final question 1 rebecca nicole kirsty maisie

Welcome to our question one evaluation. Our first shot is significant because it sets up the whole movie by using a Ouija board.
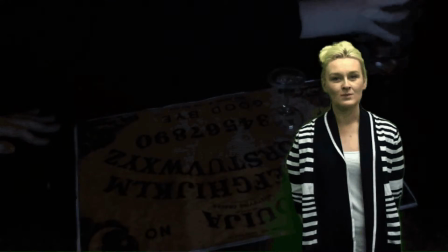(0:08)
We made the board look old so it looked more realistic. We thought that using the board would make the audience question could the board really be open to spirits.
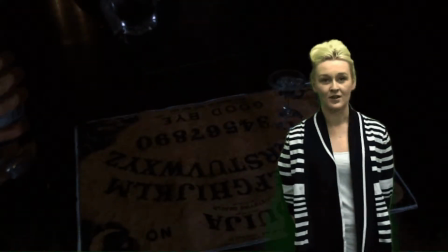(0:16)
Messing around with other spirits and the underworld is a classic horror icon. The shot draws the audience in and lets them know that something is going to go wrong.
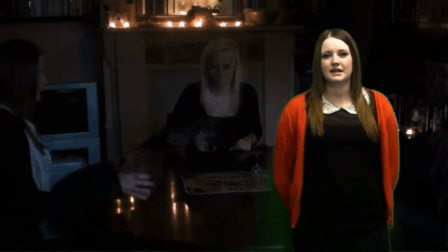(0:23)
We deliberately had the girls drinking and laughing to show the girls aren't taking it serious. This shows the audience that something bad is going to happen.
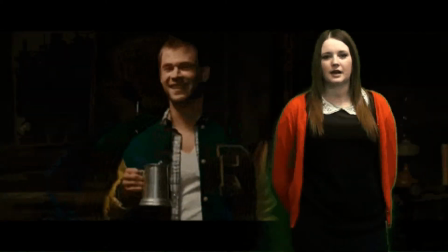(0:30)
This is a classic horror convention which is similar to covered in the words Scream 4, Wolf Creek.
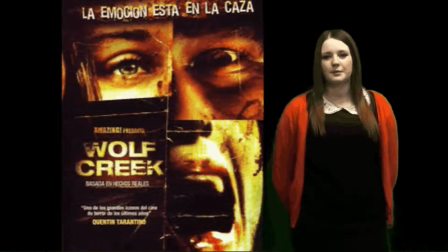(0:35)
This also follows Voluntary, which is when young people are doing things they shouldn't always do.
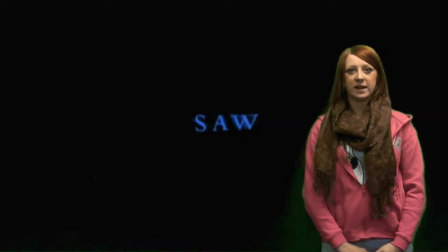(0:42)
One of the ways in which our opening title sequence develops convention is by having a plain background.
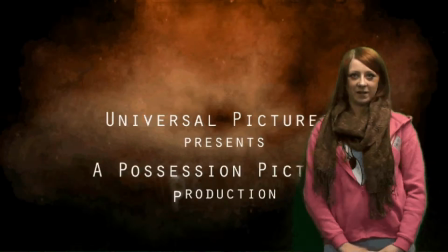(0:47)
We had a more creative, suggested moving image background. Our background suggests to the audience something spiritual and misty.
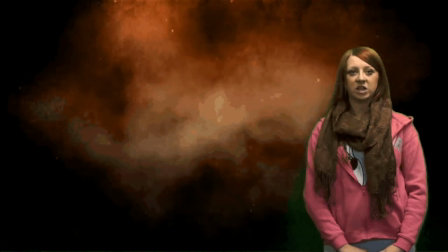(0:55)
This fits in with our theme in the Ouija board. The colour scheme we deliberately used was colour corrector, so an orangey-red colour to suggest demons.
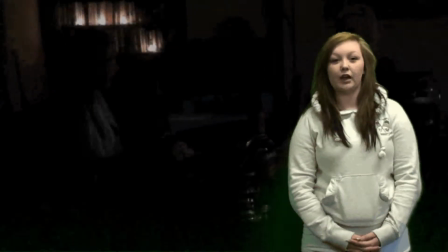(1:05)
We wanted to include creative camera shots to make it memorable, so we used a rotational 360-degree shot which we sped up.
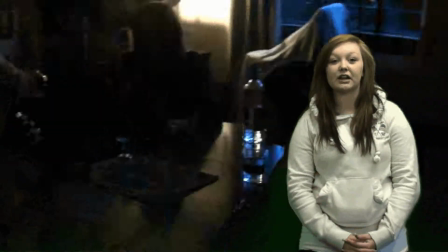(1:13)
This suggests drunkenness, deterioration and spinning out of control. This also suggests to the audience that something bad is going to happen.
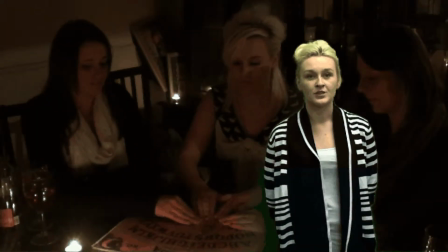(1:23)
We tried our first attempt of the opening title sequence in a modern house, however it lacked atmosphere and a sense of isolation.
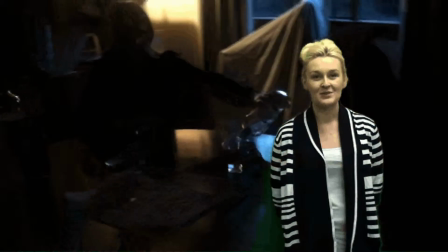(1:30)
We then rented out a very old mansion. The mansion we used was creepy and large enough to feel alone.
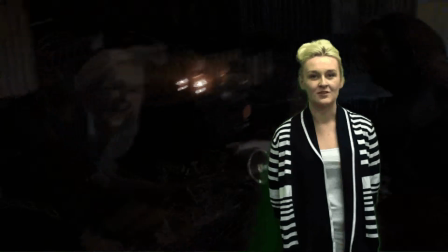(1:35)
This fits into Wes Craven's theory of absence of parents cause a problem in horror for young people.
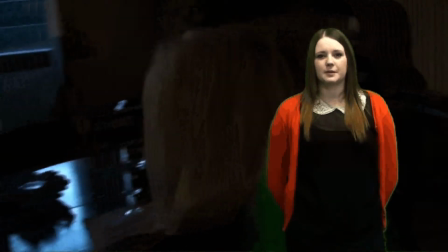(1:40)
The room we used in the mansion was used as a gym. This particular room served our purpose because it was spacious and had a round table right in the middle of the room.
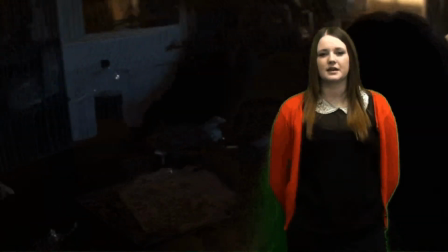(1:48)
We threw a sheet over some of the equipment to make it look more mysterious. This is similar to the others where Nicole Kidman throws a sheet.
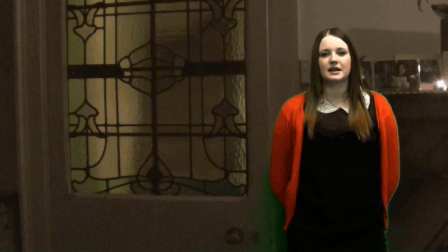(1:54)
The door in the room where our demon stands behind whilst it opens with stained glass, this associates with church dead people and the big black cross suggests the resurrection. The room is also filled with books which implies it's old and full of stories. We repeatedly used shots of the Ouija board as this is central to our narrative, but we tried to make it interesting by using a variety of different shot types.
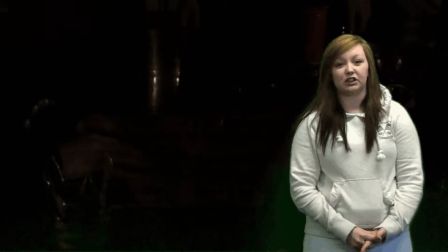(2:15)
Here we filmed a made close-up, and we loved the shot because of the irony as it is covered in alcohol and bottled,
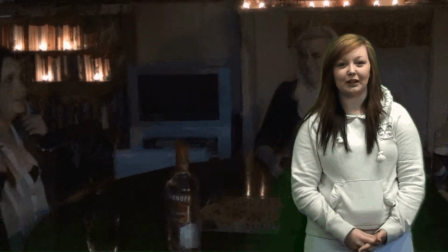(2:22)
clearly depictingly we are doing something we shouldn't.
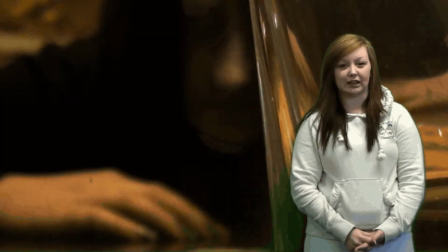(2:27)
In this way we are doing a classic representation of the irresponsible teenagers inviting trouble like Marty and the Cabin as the Woods.
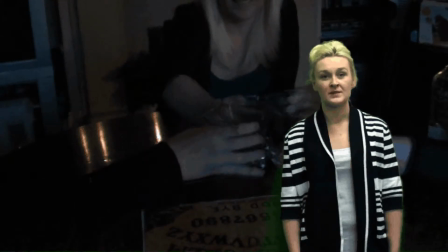(2:37)
The smash of the glass is deeply symbolic in our open title sequence, an iconic turning point in the sequence.
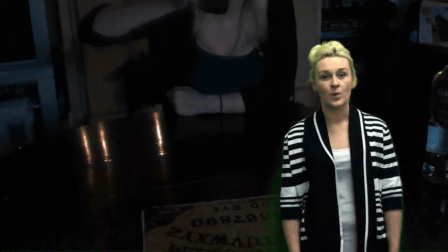(2:42)
A bit like the opening of the Women in Black, where Radcliffe sees a dead wife in the mirror,
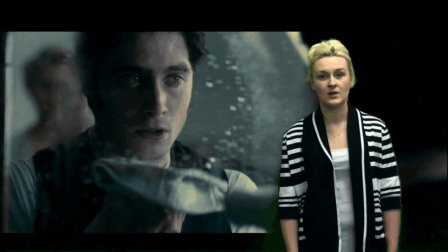(2:47)
we know things have gone wrong and that Todorov's equilibrium has been disturbed, or the shooting in the beginning of Mama.
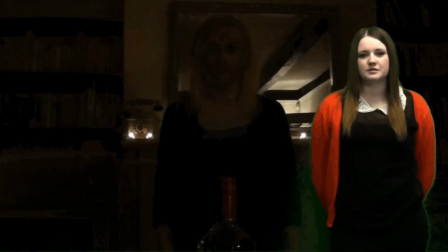(2:55)
To attract our male audience it was important to cast some eye candy,
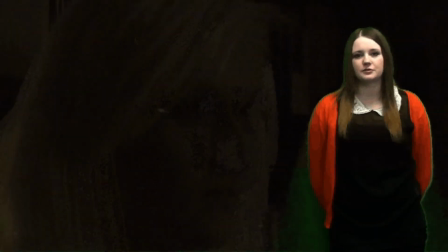(2:59)
so we used the opportunity of the possessions to get some nice close-ups on Kirsty, our very pretty blonde, petite lead character.
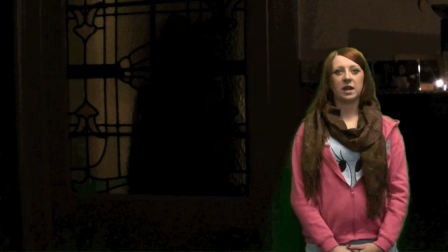(3:06)
We are very proud of our reveal sequence, when enter the rooms to possess a Yuri type character.
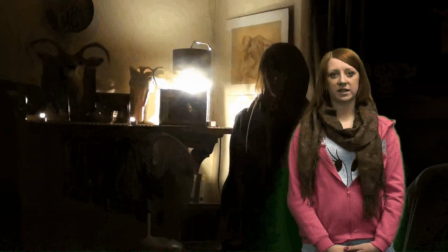(3:12)
We used a cutaway shot as the door opened to a character backing away in the fear to help build the suspense of the reveal and then an extreme zoom onto the Yuri.
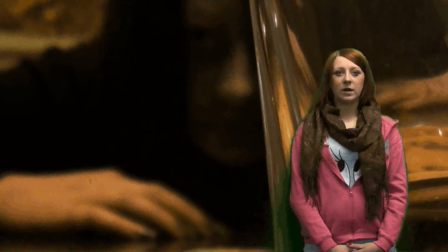(3:21)
In this way we were directly influenced by JK horror where Yuri is used to create fear, representing the undead.
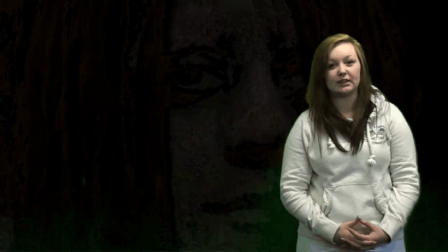(3:29)
To create our Yuri we used proper stage makeup from eBay. It took us ages to do but the effect is well worth it.
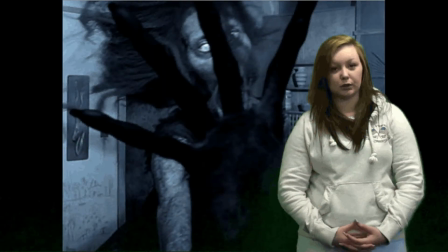(3:37)
Our monster is as easily comparable to the monster in The Cabin in the Woods or Mumma.
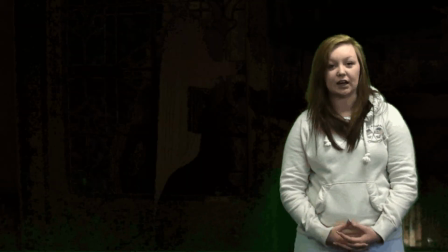(3:42)
Our clothes were shot again reinforces the idea of what will come next in our movie.